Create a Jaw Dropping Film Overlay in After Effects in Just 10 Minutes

And then this one right here has been added. And these are just things that as you're kind of working through the project, you find like, okay, well, this space right here could use a little something extra, or maybe I need to take something away from it. So that's what these were added to the project, just to add a little bit of something extra.
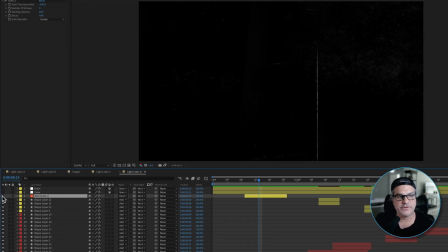511s
And then this big red solid here, this is actually from a test, and it's just adding,
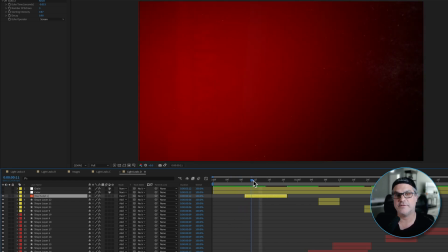517s
you know, again, some really interesting visual anomalies to the piece.
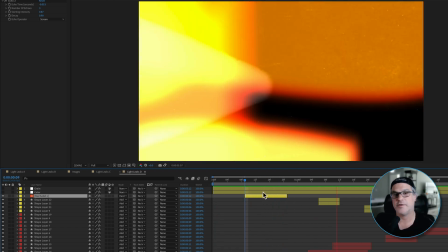522s
You know, having that bit of red there kind of breaks up all the orange and yellows and it looks really nice. Okay, so we're really close. Let's take this up another level by adding some color here.
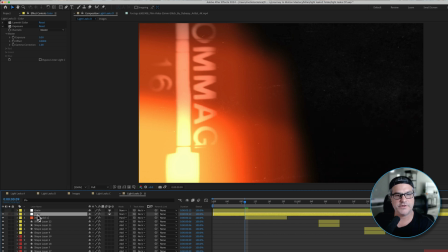533s
So we have an adjustment layer called color.
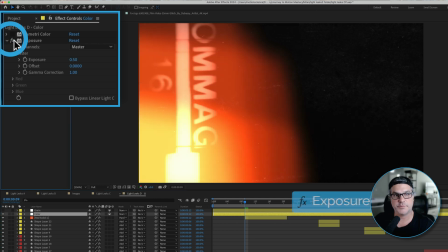535s
And the first thing we have is we have applied some exposure just to bring up the brightness a little bit more, right? This is like, think about like a light shining through this film. And so there's a lot of bright spots here.
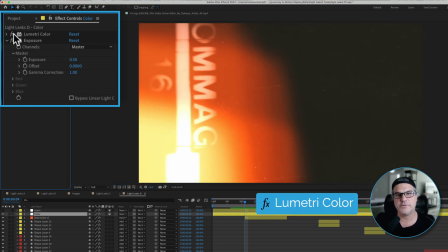547s
So the exposure adds that. And then to Lumetri, if we turn that on, all that's doing is it's kind of, you can see here without it, it's very dark in the blacks, and we're kind of bringing up everything to make it less black and white,
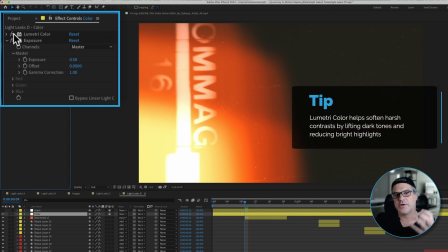560s
right? Like very dark values to very bright values. We're kind of like muddying that up a little bit and giving it that kind of analog feel. And then the very last thing we did here is we added some grain over the top. I increased the intensity. The standard is 1. I increased it to about 1.7, and you can see there it is.
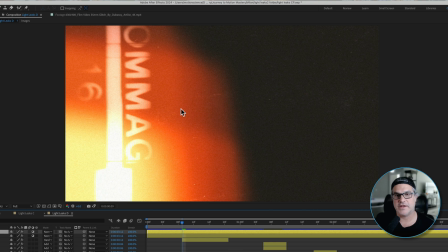579s
And again, that really brings it to that organic level. And then this is what we're left with right here, right?
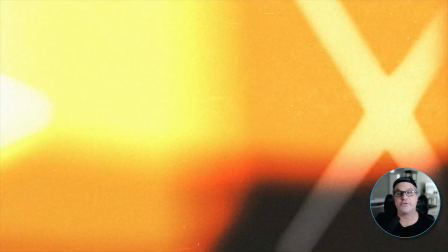585s
This is our film overlay effect. So I think it turned out really cool. As always, thank you for watching. My name is Cameron, and this is Motion Science.